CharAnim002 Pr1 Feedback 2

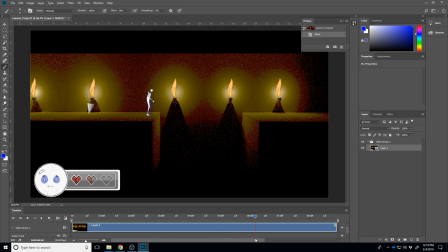(20:33)
Like, I love how he stops, looks forward, and then steps back. Like, all of that section right there looks good. I think my 2 cents is like with that and the jump, I would just treat this as a serious animation. Like, you're seriously addressing these things.
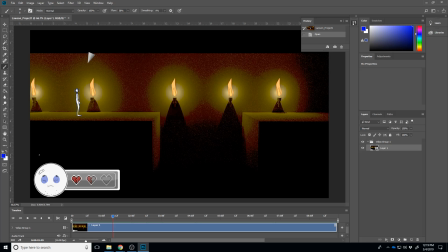(20:51)
Actually, let me just go ahead and email her. And so, but that would be my 2 cents, is just sort of pull this together, get in there a little closer to where we can see this a little better as well.
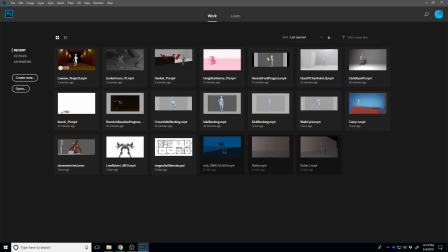(21:08)
And last one, Courtney.
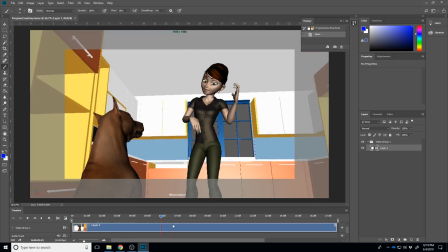(21:13)
Oh yeah, I think this is actually looking really good.
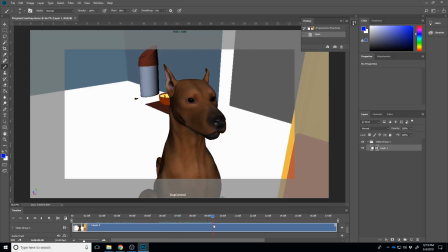(21:17)
My 2 cents on it would be just kind of keep polishing on it.
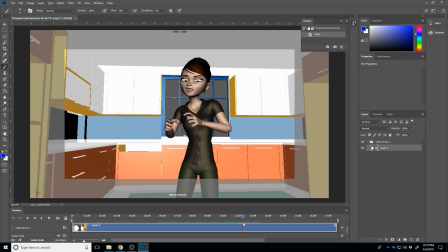(21:24)
I feel like she needs a little bit more hip shifts when she shifts her weight.
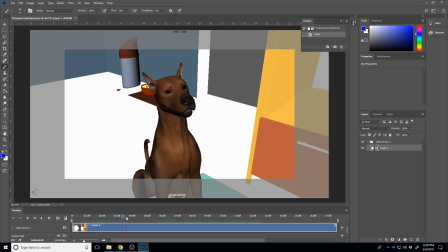(21:30)
I like all the dog stuff.
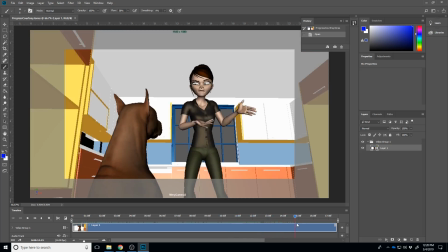(21:33)
I feel like maybe you could use just a little bit more face detail, but this is a really strong piece.
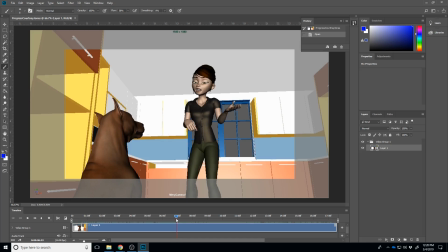(21:40)
I'm really looking forward to seeing how. Like, I love that stuff, like this little overlapping action you're getting in there.
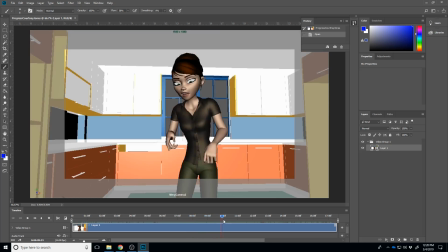(21:47)
So I think you're gonna be able to pull a good one together on this one. If I know you're gonna turn in this probably for the next project, but if you need me to sit down with you and look at some of this, like little ways to control this,
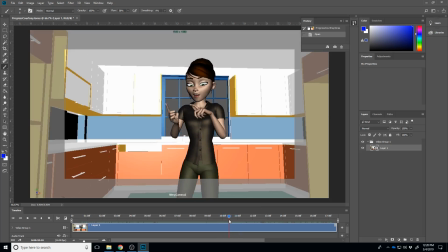(22:06)
but I think like right here is like the big idea I think you need to go for is like while she sort of anticipates over here, shift her weight that way, and then as she comes over here,
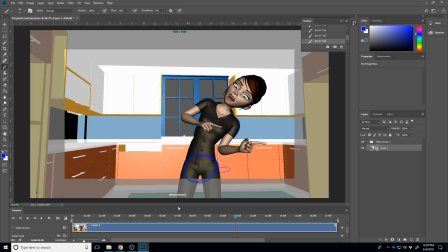(22:16)
you shift it this way, and make it feel like that mass is kind of what's really at the root of that whole gesture.
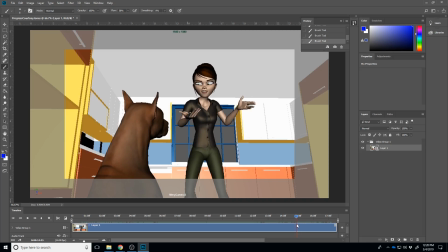(22:25)
And I think that's sort of the thing I would look at through all of these. Like when she's making these gestures, when she does this turn, it feels the other way around.
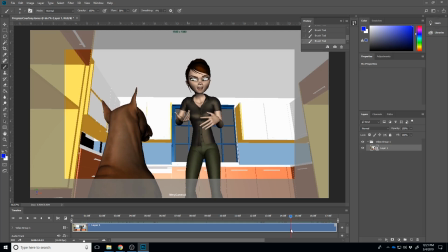(22:33)
It feels like it's the chest and the head that's at the source of it, and then her hips sort of follow along behind it.
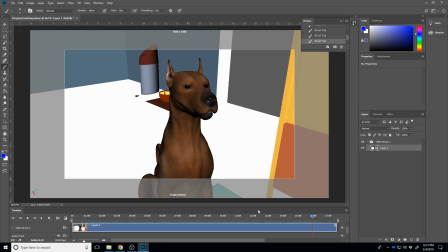(22:39)
But I really like some of the gestures you're getting here with this. So, yeah. And then I like the sort of the contrast of sort of the simplified dog animation.
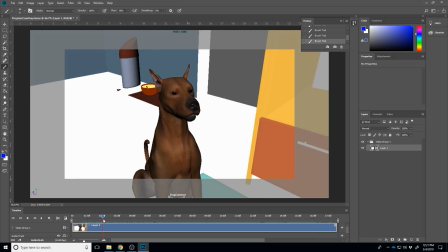(22:51)
I would almost consider reducing some of the dog motion just a little bit, and just limiting it to some of these bigger, like those motions. Like I really like that. Maybe have a little bit less of this drifty stuff happening early on,
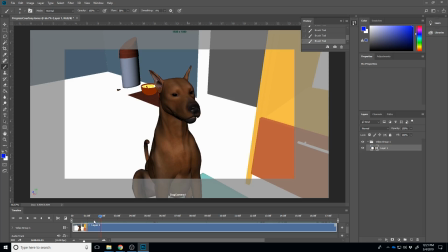(23:07)
because then it would just look like he's kind of like staring at him or staring at her. And I think you can make it really, really subtle, small movements. Okay, cool. Well, I am going to go ahead and hit stop on this and upload the videos, and the grades will follow shortly. Thanks.